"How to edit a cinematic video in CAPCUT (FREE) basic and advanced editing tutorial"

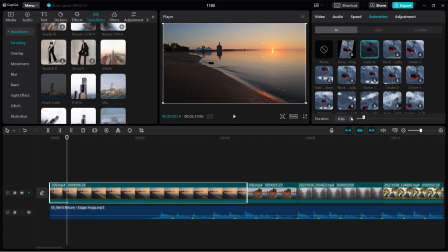(4:14)
There is a control right here where you can increase the animation. Click arrow or slide to select the length you need.
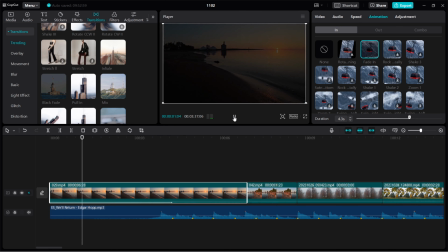(4:22)
Now it's much longer, it looks way better.
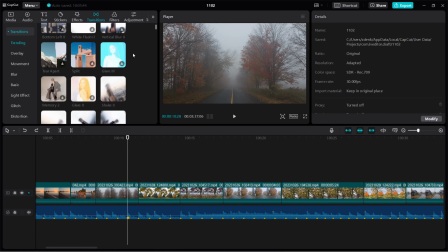(4:28)
Transitions are on the right side. I want to add some slide movement to the transition.
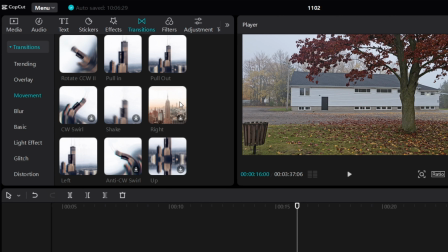(4:35)
I'm going to go to movement, and here I see slide to the right, slide to the left.
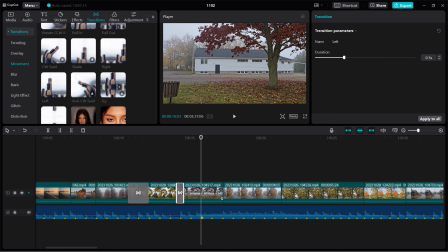(4:42)
As the second clip has pan movement to the right, I'm going to select slide to the right.
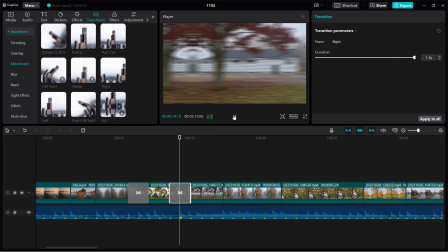(4:48)
If I select slide to the left, it's not going to look right. As this is slow-paced music, I want to make the transition longer. I can drag the sides to make it longer or shorter.
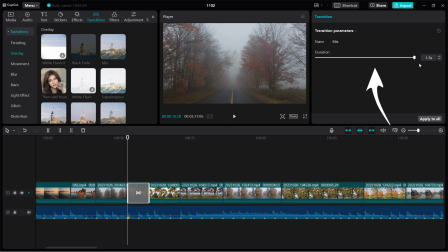(5:01)
I can also control the length here with the slider. Let me quickly show you another transition, which I will add.
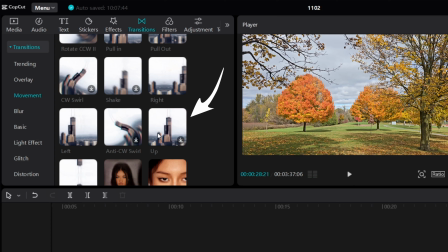(5:08)
It's slide down, which is located in the same movement section.
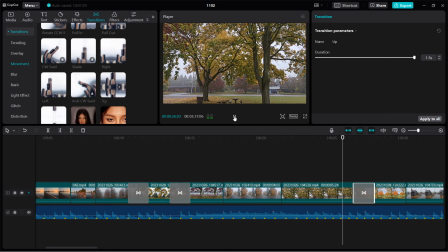(5:13)
Here again, I'm going to increase the length of the transitions to fit to the whole music. There are absolutely no rules here. When you edit, do what you want. Listen to the music and try to experiment. Try different tools and see what they are doing. Play with it, experiment, be curious. This is how you learn how to edit videos, and this is how I learn all the time. To use all kinds of stuff. Here and there I break a few things, but oh well, that's life. Okay, we have basic cut, we have some transitions there, we need to add sound effects, but I like to do that at the end because I love how it just pulls it all together and suddenly the whole thing is complete.
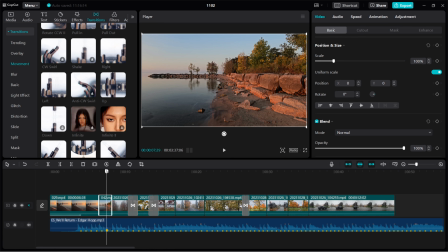(5:57)
It's this satisfaction effect. Let's color grade those clips. How? This is the clip I want to color grade. I'm going to go to video section and here at the top, select adjustment.
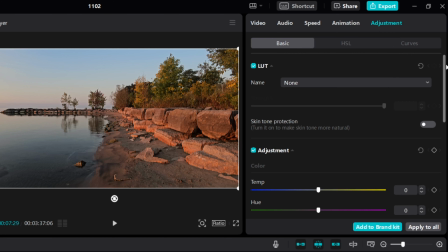(6:12)
There are 3 sections here. Basic section, where you can adjust things like brightness and contrast. Next one is HSL panel. This is where you can tweak individual colors.
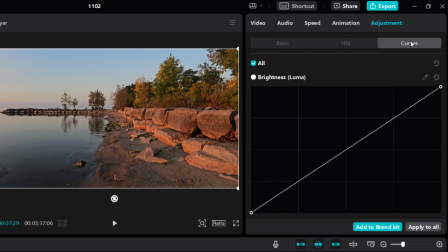(6:25)
Last one is curves, where you can adjust brightness and contrast.
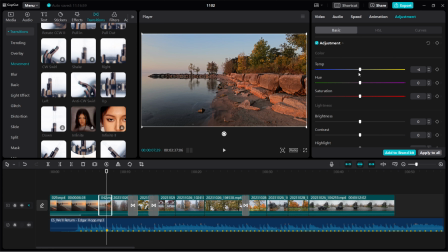(6:30)
Let's start with the basic. I'm going to make the clip a bit warmer. The clip is a bit too purple to me, so I'm going to tone it down and bring it to green tones. And I'm going to bring down the highlights a bit. That's it, nothing too drastic.
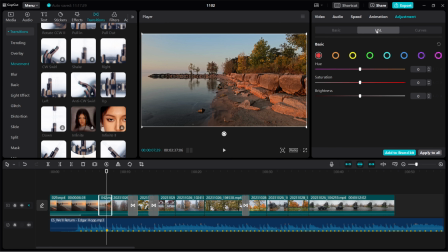(6:46)
Now I'm going to go to HSL panel and tweak individual colors. It is a bit too red. I would like to see the rocks having a bit more natural color. So I'm going to make it a bit more golden. I'm also going to bring down the saturation a bit.
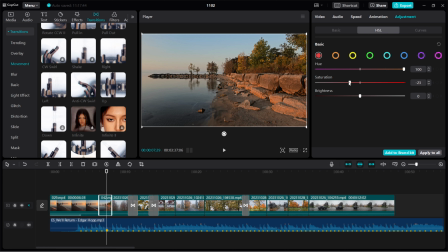(7:03)
I find it a little bit too colorful. Next is orange. I'm going to make it a bit more golden, so bring it more to the yellows and brighten it up.
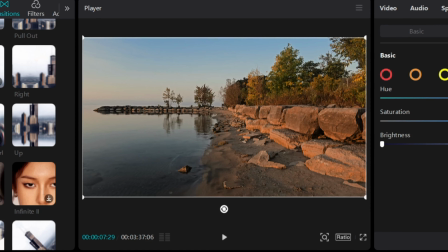(7:13)
And now I'm going to continue with all colors until I get something like this. This part really depends on your taste, what colors you like. Again, no rules here.
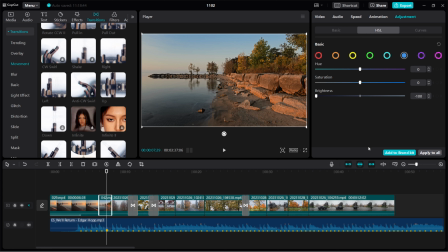(7:24)
Now that I'm done, if I really like the look and I want to use it in the future, I can save it as a preset.
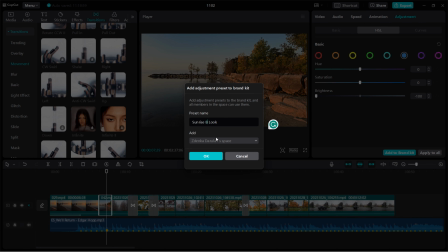(7:32)
I'm going to name it Sunrise Beach Look.
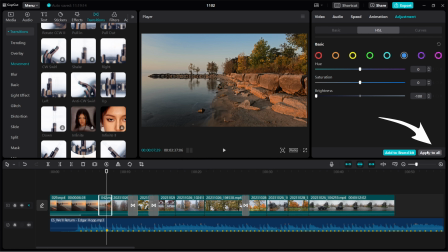(7:36)
If all your clips look similar, you don't have to do this color grading process with every single clip.
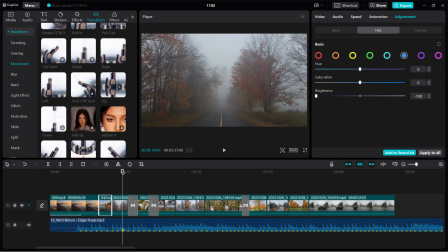(7:42)
You just can hit apply to all. I'm going to select the next clip and show you how to use the curves panel.
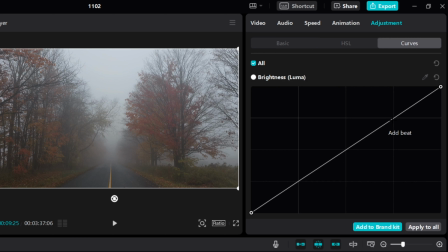(7:50)
I'm going to add 2 dots and bring the shadows down.
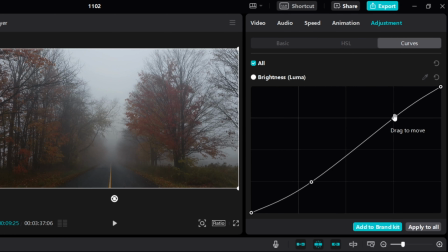(7:54)
I'm going to drag the highlights up, and there I just created a bigger contrast on the clip. I can also drag the blacks and make them darker or lighter. The same goes with whites at the top. Some of you might ask, how do I import LUTs I purchased, which are now saved on my computer?
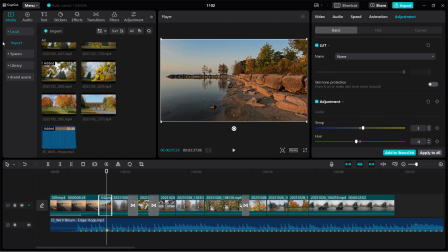(8:14)
It is quite easy. On the left side, where you see media, go to adjustments.